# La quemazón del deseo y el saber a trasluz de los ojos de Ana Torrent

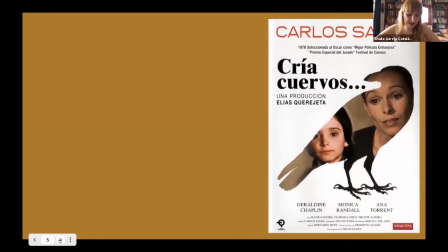(4:03)
Es decir, se ha hablado mucho de los ojos de Ana Torrent como los ojos de la inocencia, pero os propongo leer ese rostro como el de una inocencia absolutamente imposible y una inocencia perdida, porque el saber tiene consecuencias especialmente cuando toca el litoral del horror. precisamente
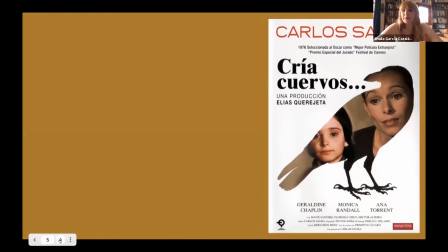(4:20)
Antonio hablaba de la amnesia y es que en el fondo todos somos amnésicos porque tenemos inconsciente y si el saber no se nos presentará de una forma inconsciente ahí es cuando comenzamos a delirar de algún modo insisto somos todos un
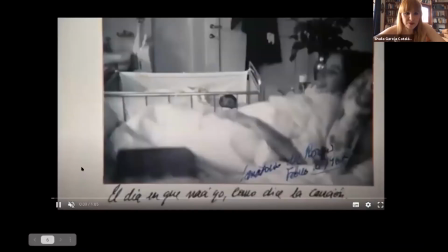(4:37)
poco amnésicos En el arranque de Criacuervos, vemos ya en el 76,
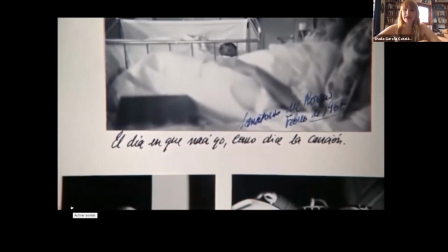(4:45)
Saura nos hace reencontrarnos con esos ojos de
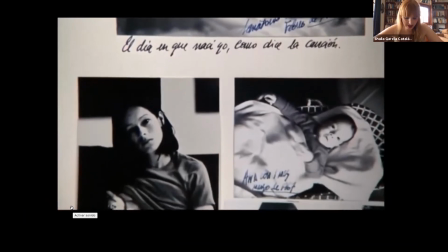(4:50)
Ana y está emparentando de una forma preciosa,
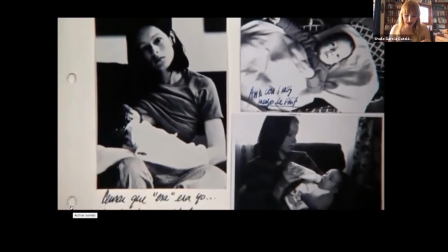(4:54)
como ya ha avanzado también Antonio, a Geraldine Chaplin con Ana,
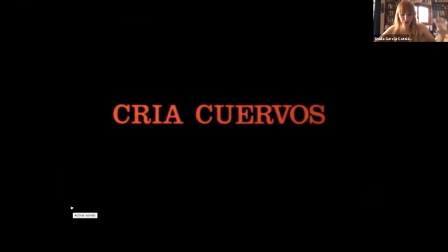(4:59)
pero también al mismo tiempo a Ana con Charles Chaplin. Es decir, de algún modo esa ingenuidad inteligente que tiene Charles Chaplin, que hereda en sus ojos Gerald Chaplin, la hereda también Ana.
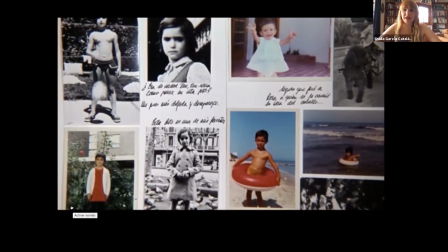(5:13)
Por eso en el arranque de los créditos de cría cuervos hay un zoom in precisamente a sus ojos, como aquí podemos ver.
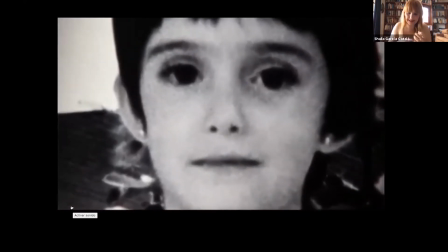(5:21)
Es decir, creo que ahí ya se les emparenta de un modo muy interesante porque
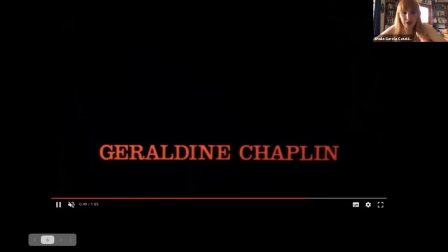(5:27)
en cría cuervos vemos como Ana es la pequeña, es la madre, pero luego cuando crece vuelve a tener el rostro.
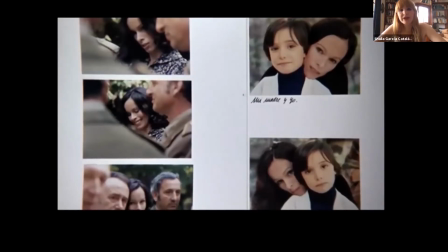(5:38)
Es decir, hay como un trazado de una línea genealógica donde parece que no podemos salir.
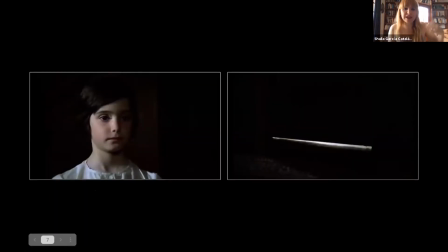(5:49)
y lo interesante aquí es como decía Antonio que a Ana que también recoge el nombre de la actriz y también recoge el nombre del espíritu de la colmena se lo ocultan todo pero ella quiere saberlo todo mira detrás del trasluz de las puertas y esas puertas se alzan como una suerte de velo
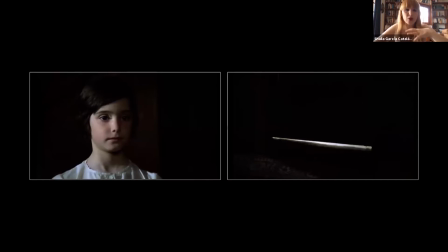(6:08)
que la protege contra el horror pero lo interesante es que en 1976 Saura comienza retirando todos los velos, es decir, no hace ninguna transición sino que de una forma muy abrupta le está permitiendo ver a Ana,
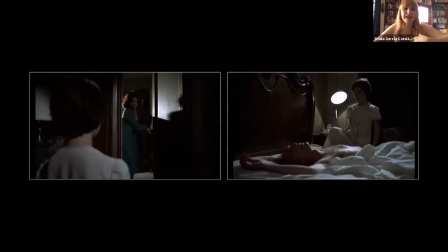(6:28)
es decir, se abren todas las puertas, se encuentra con la amante del padre, se encuentra con el cadáver del padre, cuando tiene enigmas sobre la maternidad,
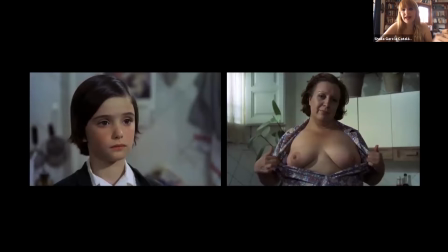(6:37)
sobre los niños, sobre la sexualidad, de repente ella quiere saber y sabe. Es decir, no hay ninguna puerta, no hay ningún botón que abroche o construya cierto velo del saber.
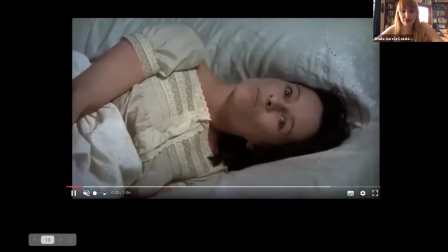(6:50)
Esta es la escena a la que hacía referencia precisamente Antonio, cuando su madre le dice todo es mentira.
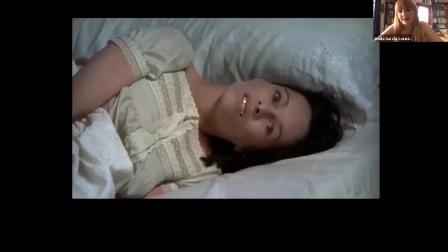(6:58)
O sea, ¿cómo se puede no delirar cuando tu madre al morir te dice que todo es mentira?
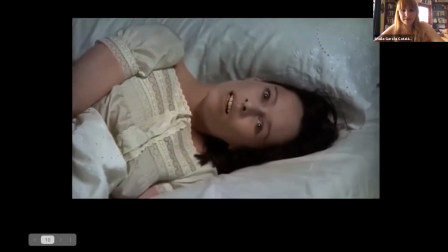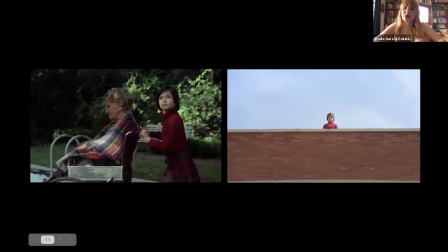(7:12)
Es decir, hay saberes que mejor que sean inconscientes. Ahí está también, por ejemplo, el delirio de Ana que se ve a sí misma en la azotea. Esa azotea que al mismo tiempo también nos recuerda la azotea de Abre los ojos, donde aparece también el delirio.
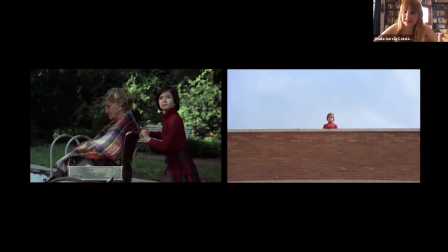(7:29)
Y una azotea que también, según Castro de Paz, es muy importante para articular la modernidad cinematográfica española, como se puede ver también en esa noria y en esa azotea de esa pareja feliz.
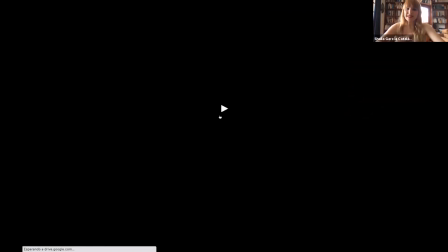(7:43)
Luego en Elisa Vida Mía vemos y sigue esa genealogía entre Ana,
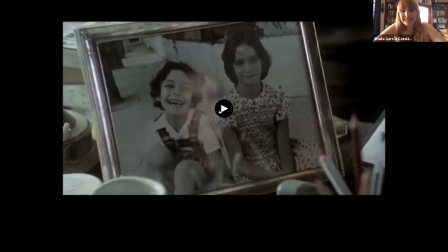(7:52)
es la Ana pequeña,
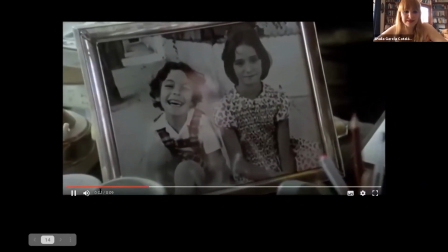(7:56)
y vemos como ese Zumin no puede
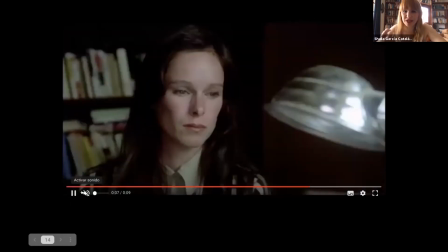(8:01)
emparentarlas más para que no se genere una fisura en ellas.
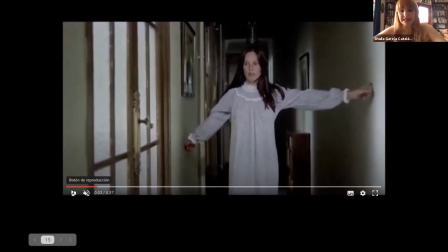(8:13)
y ese delirio también y esa mezcla de voces narrativas de la que ayer también nos habló muy bien Kathleen Bernon, aquí vemos por ejemplo un plano que nos recuerda mucho ahora no recuerdo el nombre,
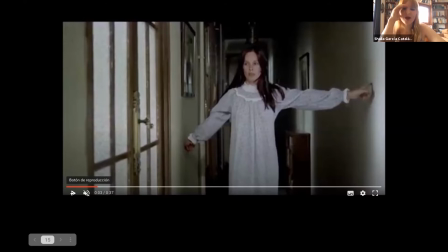(8:28)
sí, la película del delirio de Polanski ahora mismo no la recuerdo pero sé que la tenéis en la cabeza porque es ¿no? Exacto, perfecto ella con los brazos así, con el pasillo
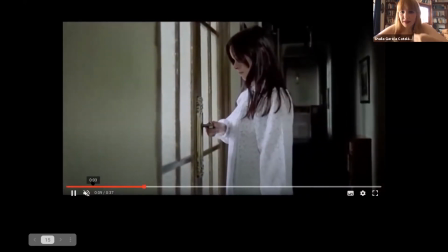(8:42)
Recordando, soñando en una escena fantástica y onírica a
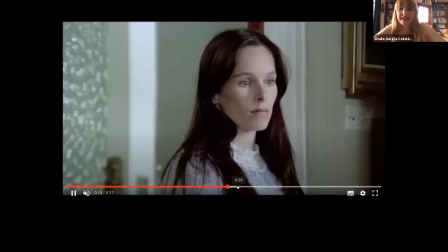(8:51)
su madre y a ella de pequeña, que precisamente, insisto, es esa mirada que se vuelve de Ana Torrent.
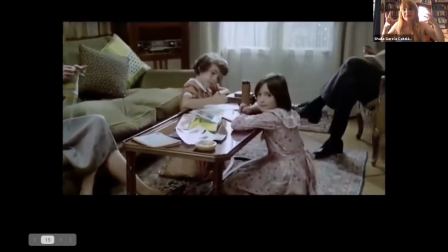(9:04)
y ese rostro que siempre tiene un gran poder de atracción,
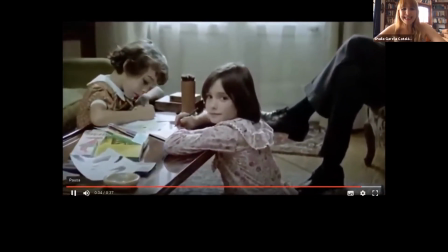(9:09)
cada vez que vemos en el cine a Natorrent le pedimos,
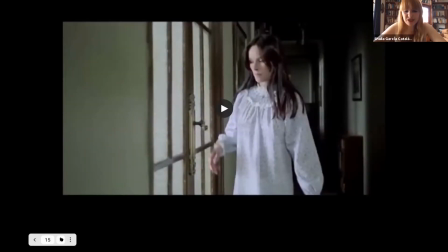(9:14)
le reclamamos, ya no solo un primer plano sino un primerísimo primer plano o un plano detalle.
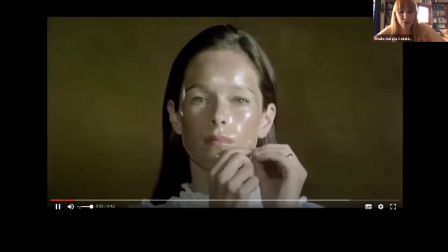(9:24)
Sí, aquí había dejado he querido traer esta secuencia que me parece maravillosa porque da la impresión
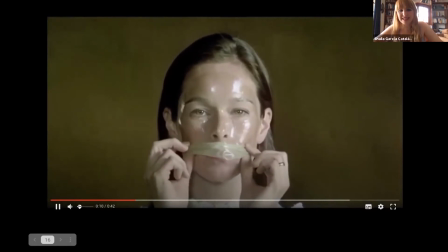(9:31)
de que el rostro de Ana aquí se regenere, es decir, ella es la madre, ella es la hija,
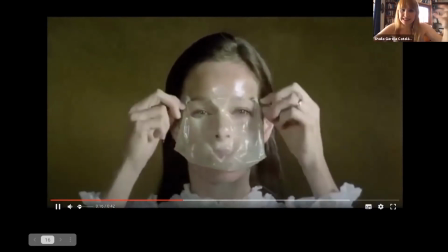(9:39)
pero que cuando crece sigue teniendo el rostro de la madre, es decir,
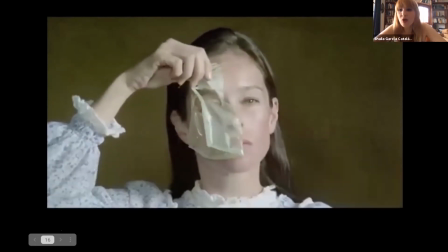(9:42)
es tremendamente siniestro pero al mismo tiempo es esa estrella que no muere pero que siempre está emparentada con lo ominoso,
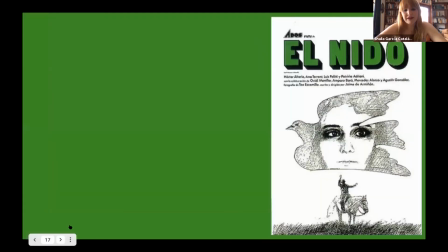(9:50)
con lo manzano El fantástico o el delirio. Vamos a ver también cómo Ana Torrent va creciendo y va cambiando su voz.
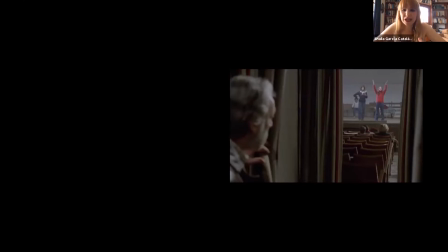(10:01)
Vemos aquí, por ejemplo, la primera vez que aparece en El Nido, que es una suerte de Lolita propia del cine español. Veremos cómo se enamora aquí de un hombre más
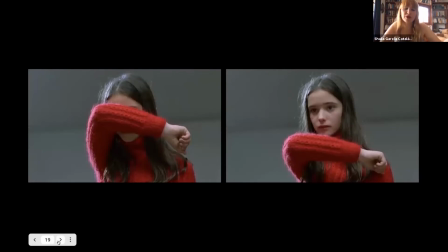(10:14)
mayor y cómo la enunciación está jugando también con esos ojos. Él la conoce por primera vez como ella está interpretando y ella es la que realmente le ha tirado la caña,
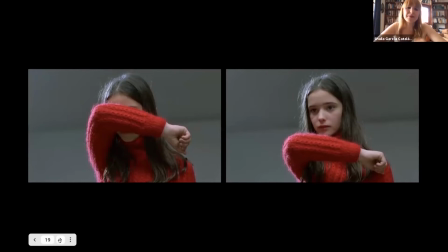(10:30)
le ha tirado el anzuelo porque literalmente le tira cartas y le tira señales cuando él está en el bosque.
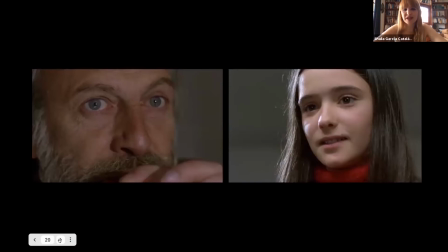(10:37)
Entonces se da un juego de plano contra plano amorosos como diría Nuria Bou e incluso a veces se ve más el interés de ella hacia él porque se suele acortar más los planos de ella aunque aquí no lo podamos ver.
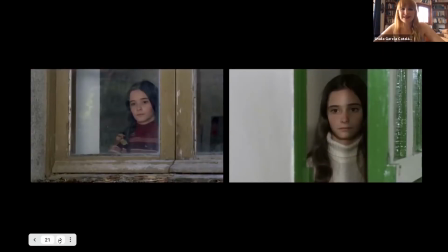(10:52)
Pero de algún modo la imagen de Ana enmarcada en los umbrales, en los vinteles de las casas es un motivo visual muy importante en el cine español. A pesar de que cambien los temas, a pesar de que crezca ella, es una imagen ciertamente sostenida.
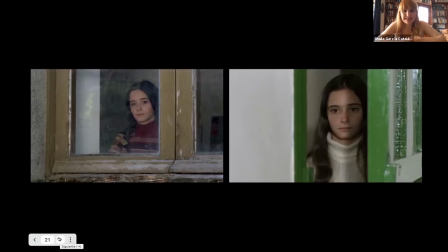(11:12)
Y la pérdida de la inocencia que ya vemos que con ese saber absolutamente doloroso que se produce en cría cuervos,
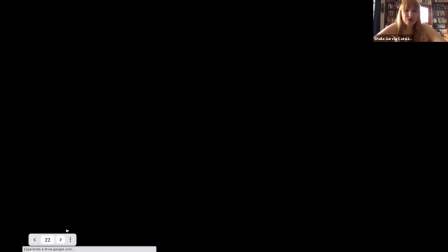(11:21)
aquí en el nido es absolutamente descarnado.
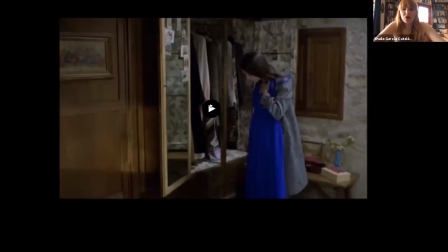(11:26)
Aquí vemos como ella tiene un idilio con un señor mayor al que
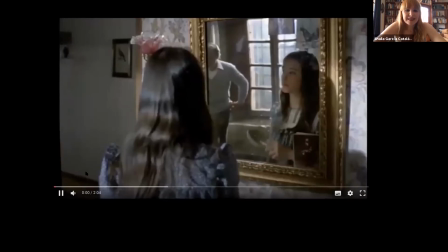(11:32)
falleció su esposa y ella cruza todos los umbrales y límites.
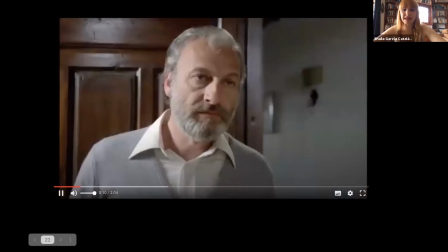(11:42)
se peina con el cepillo de la esposa de él era muy guapa saco repolluda
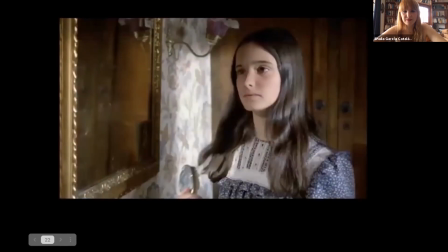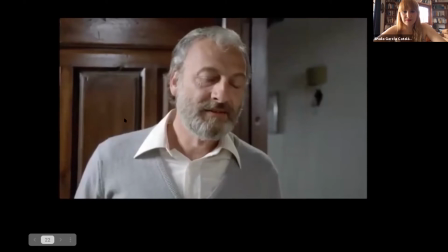(11:55)
pero vamos a ver eso